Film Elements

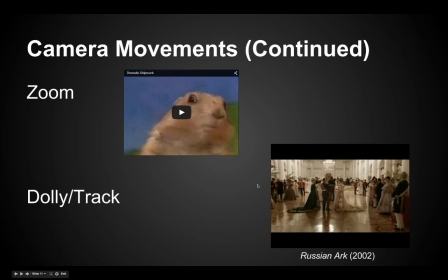12:40 And what makes this film so interesting, it's actually one shot. It's a 96-minute shot. So there's no cuts. So obviously, to make this movie interesting and to change locations, they had to move the camera around.
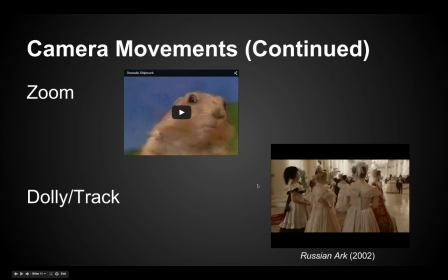12:57 So you can see it's this slow dolly, this slow track through the whole setting. And it's very smooth because it's actually a Steadicam operator. So even just this 9-minute clip is just one shot moving through this dance floor.
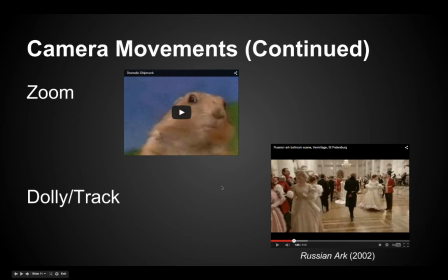13:20 So again, why would you want to move the camera? Why would you want to dolly or track it around the setting?
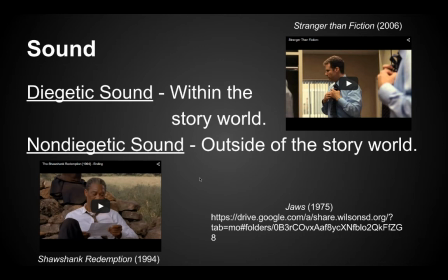13:37 Okay. Now that we thought about the camera and we thought about, again, the mise-en-scène, just everything that goes into the scene, now you're going to want to think about sound, right? Your book trailers are going to want to have some sort of either sound or music or maybe both. So 2 more terms to kind of add to your background knowledge.
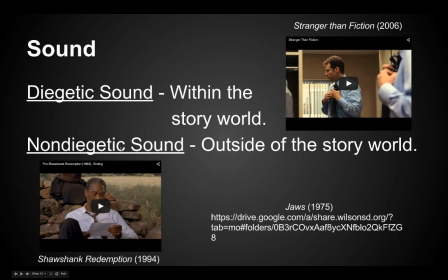13:56 There's this word diegetic, and then non-diegetic is the opposite. Diegetic sound is just everything that's within the story world. Anything that actually creates sound within the story would be considered diegetic. So if we watch this clip from Shawshank Redemption,
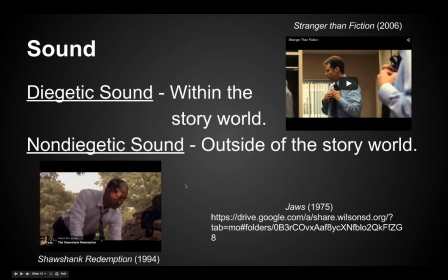all of those rocks are making sound, diegetic. The birds in the background, diegetic.
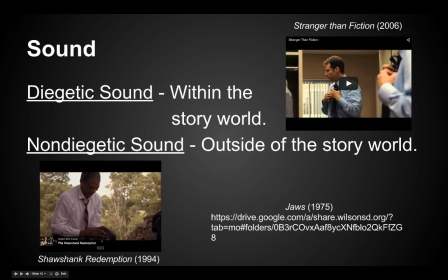14:26 If the actor, right, Morgan Freeman, were to speak, that's diegetic sound. Now he ends up finding a letter.
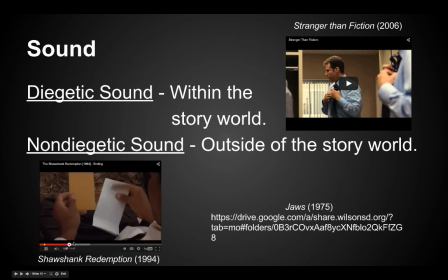14:34 He's going to read the letter. And you'll notice that there's a different voice on the screen.
Dear Ed, if you're reading this, you've gotten out. And if you've come this far, maybe you're willing to come a little further.
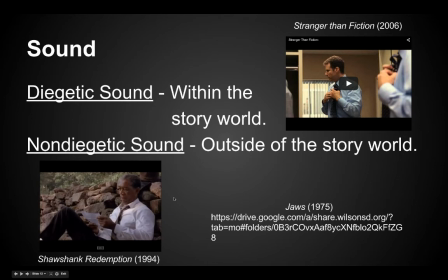14:52 He's not producing that sound. The letter itself isn't producing the sound. It's what he's hearing in his head almost. That would be non-diegetic sound.
Look at my project on wheels. I'll keep an eye out for you. And a chessboard ready. Remember, Red, hope is a good thing.
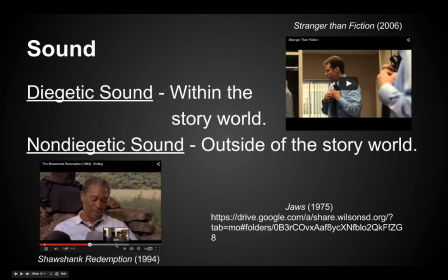15:11 And then later on, Maybe the best of things.
Morgan Freeman's character has a little bit of an inner monologue.
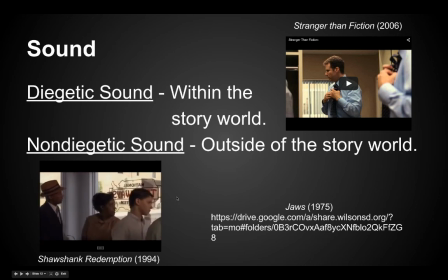15:16 I'm guilty of committing a crime. A rule violation.
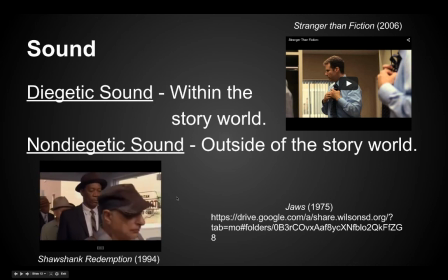15:22 Of course, I doubt they'll toss up any roadblocks for that. Not for an old crook like me.
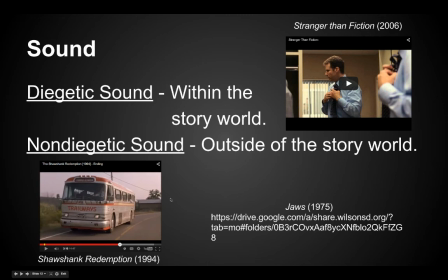15:31 Okay, so right there, Morgan Freeman's voice is both diegetic and non-diegetic, right? The inner monologue is diegetic. It's outside of the story world. It's not really existing within that world. And then when he asks for the ticket to Fort Hancock, we have diegetic sound now.
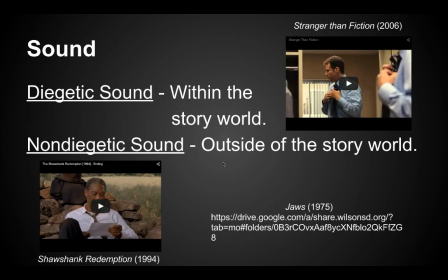15:47 Now there's actually this, there's this famous sound that Jaws uses.
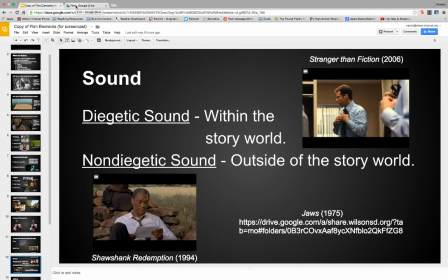15:55 And I'm not really going to call it like music. It's almost to establish some sort of like mood and to heighten the anxiety of a certain scene. So whenever the shark makes an appearance, the movie uses this music to kind of create tension.
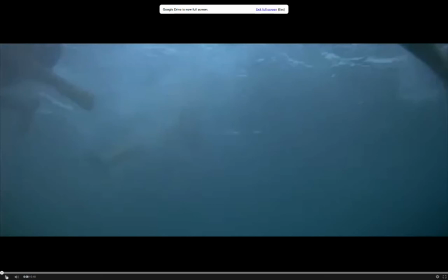16:12 And this is a perfect example of non-diegetic sound, right? It's not like in the water we have an orchestra playing this music. It's non-diegetic.